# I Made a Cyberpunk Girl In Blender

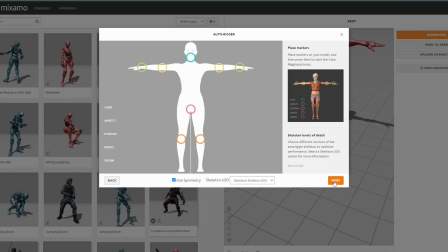(3:29)
so in Mixamo you just have to align some points onto your mesh and then it'll automatically generate the rig for you which you can then
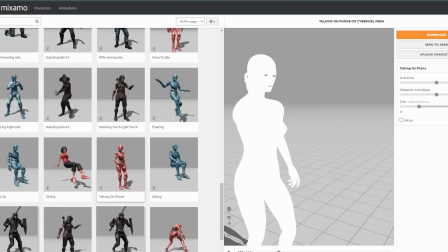(3:37)
download straight into blender and you're good to go I found an animation on the Mixamo website that was pretty similar to the final pose that I that I
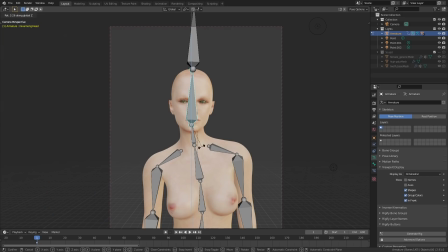(3:45)
wanted so I could just easily import that as well into blender
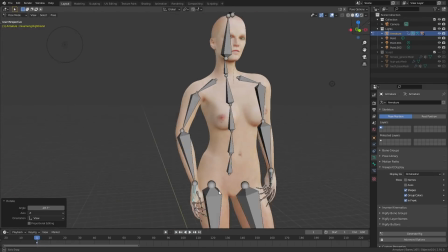(3:49)
I made a few little tweaks to the pause in blender and then I deleted
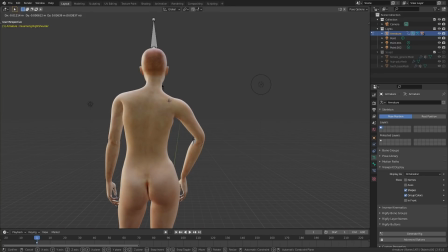(3:54)
all of the keyframes apart from the one keyframe for that specific frame
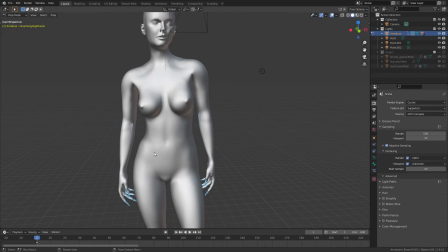(3:58)
I jumped back to the first frame and I used alt and R in pause
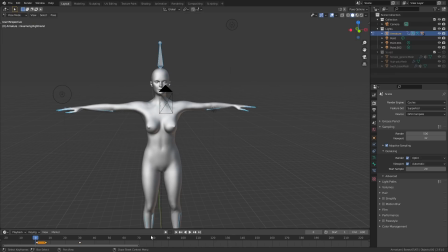(4:03)
mode which resets all of the keyframes back to the default pause that gave me this animation that goes from the
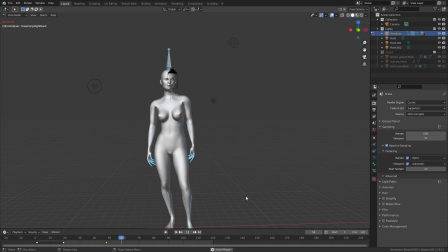(4:10)
T pause on the first frame to the final pause I knew that would make it easier later on when I wanted to add some clothing.
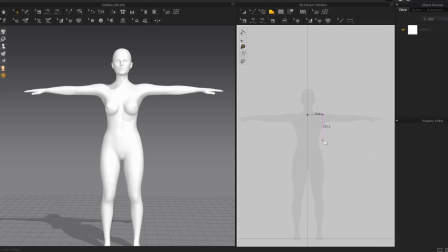(4:17)
Normally I would make something like clothing just in Blender but I've had this trial version of a program called Marvelous Designer downloaded for ages and I've been meaning to really try it out. Everything that I did in Marvelous Designer can be done in Blender for free.
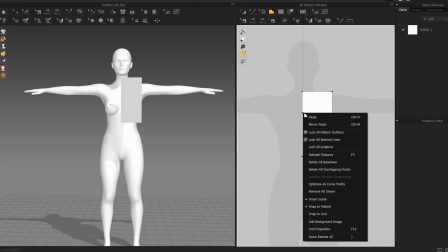(4:31)
I'll link some relevant tutorials in the description about making clothes but I just wanted to try this program out.
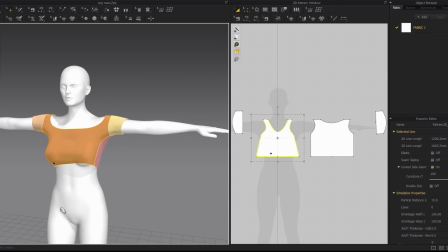(4:38)
Making clothes in Marvelous works a lot like making clothes in real life. You draw out the patterns for the different cuts of cloth and then you stitch them together based down the seams.
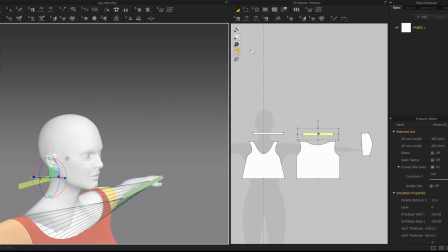(4:49)
One of the best things about Marvelous is that it has a really lightning fast real-time cloth simulator.
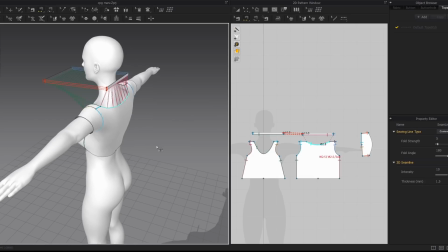(4:54)
I didn't realize that you can also use a GPU accelerated version of it which apparently works even faster.
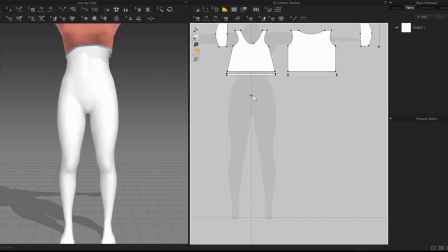(5:00)
I just used the CPU one but it was still really fast. So I gave her this little crop top and I was planning on giving her jeans or leggings at one point or yoga
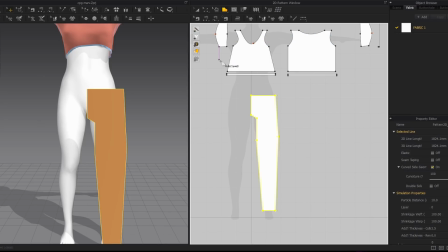(5:09)
pants but I I changed my mind about that and I thought a PVC style skirt would look really good.
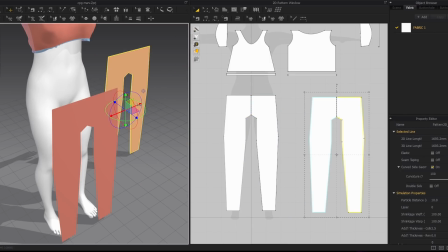(5:15)
Once the high quality simulation was complete in Marvelous Designer, I exported the clothes and put them back in the blender.
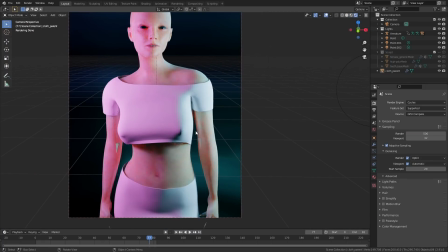(5:22)
The skirt had some really bad topology, I assume that's probably my fault to be honest,
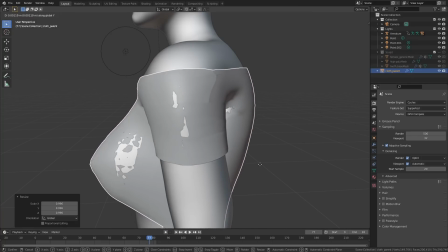(5:27)
I think I messed up some settings along the way, but it doesn't matter, because instead of making the whole skirt again in Marvelous Designer,
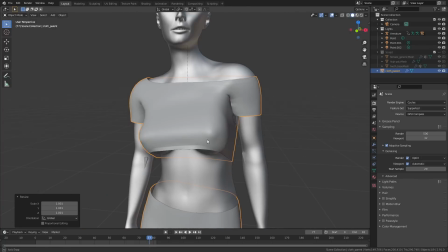(5:33)
I could just quickly re-topologise it in Blender. I basically just added a cylinder and I got rid of the top and the bottom faces then I applied a shrink wrap modifier to it.
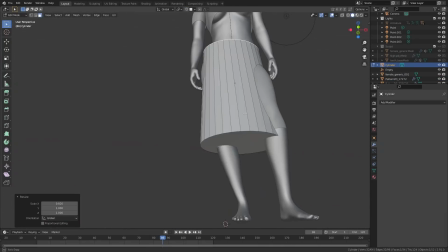(5:43)
If you select the skirt geometry then what the shrink wrap modifier does is it basically adheres it to the shape kind of like shrink wrapping plastic it molds itself to the shape of whatever it's attached to.
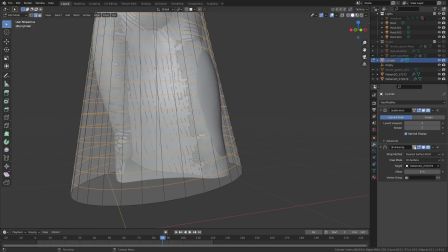(5:54)
It was a little bit fiddly to get it right but I did end up with some nice clean topology that I
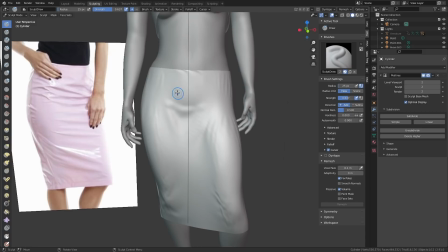(5:59)
could then easily sculpt on top of just by adding a subdivision surface modifier.
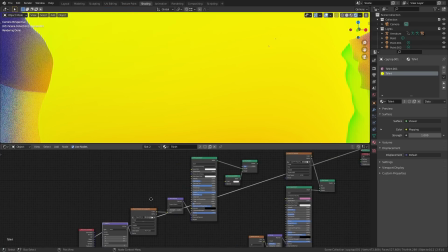(6:06)
For a t-shirt I added a normal map which gave me the look of some fine details from fabric just like you'd get on a normal piece of cloth.
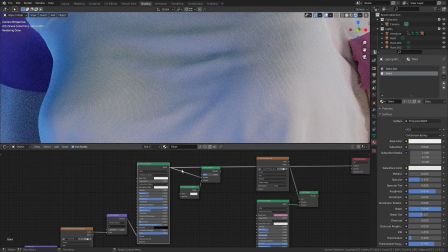(6:14)
I also quickly made this logo in photoshop and I used the alpha of that texture as the factor of a mix node to mix two principal shaders together.
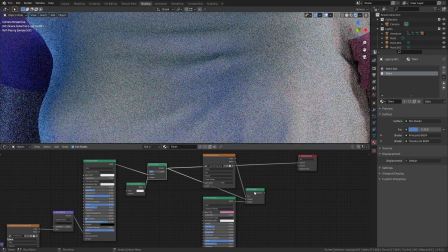(6:24)
That way I could give the logo a different material and a different color to the rest of the t-shirt.
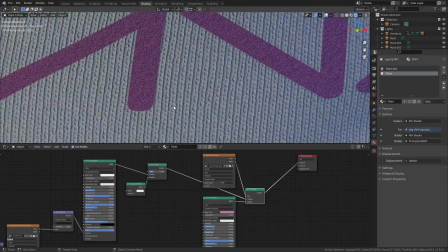(6:30)
I gave the logo just a little bit of bump with the noise node and that kind of made it look like it was screen printed on top of the fabric.
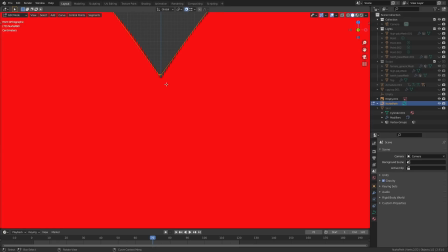(6:38)
I thought it would look really cool to give this character some sort of choker so I imported this heart
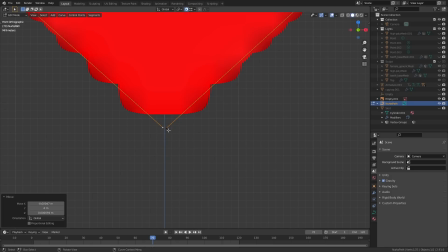(6:43)
shape image into Blender and I used the path curve just to trace around the outline.
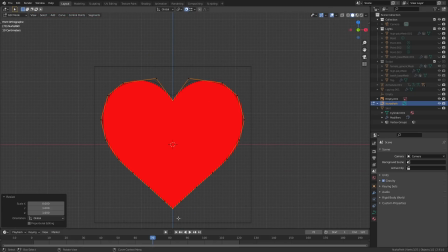(6:49)
Then in the curve properties I just added a little bit of thickness and I got this nice heart shape.
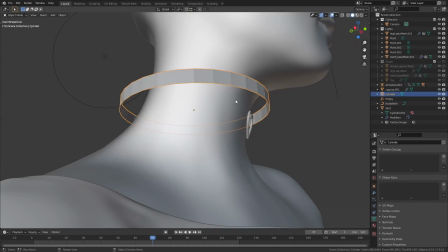(6:53)
The band for the choker was just another cylinder and I deleted the top and the bottom faces just like I did with
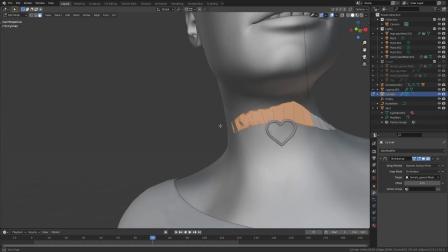(6:59)
re-topologizing the skirt and then I used that shrink wrap modifier again so it would wrap itself around the shape of the neck.
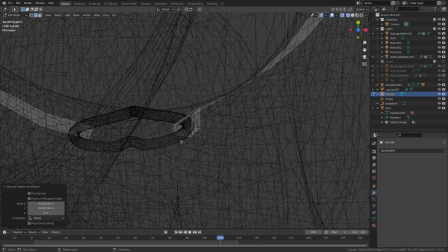(7:07)
Then just a little bit of proportional editing was used to kind of wrap the edges around the heart shape to make it look kind of like it was all attached.
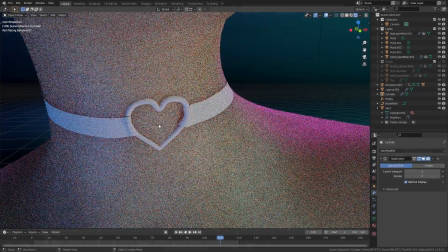(7:15)
I also added a slidify modifier to it just to give it a little bit of thickness.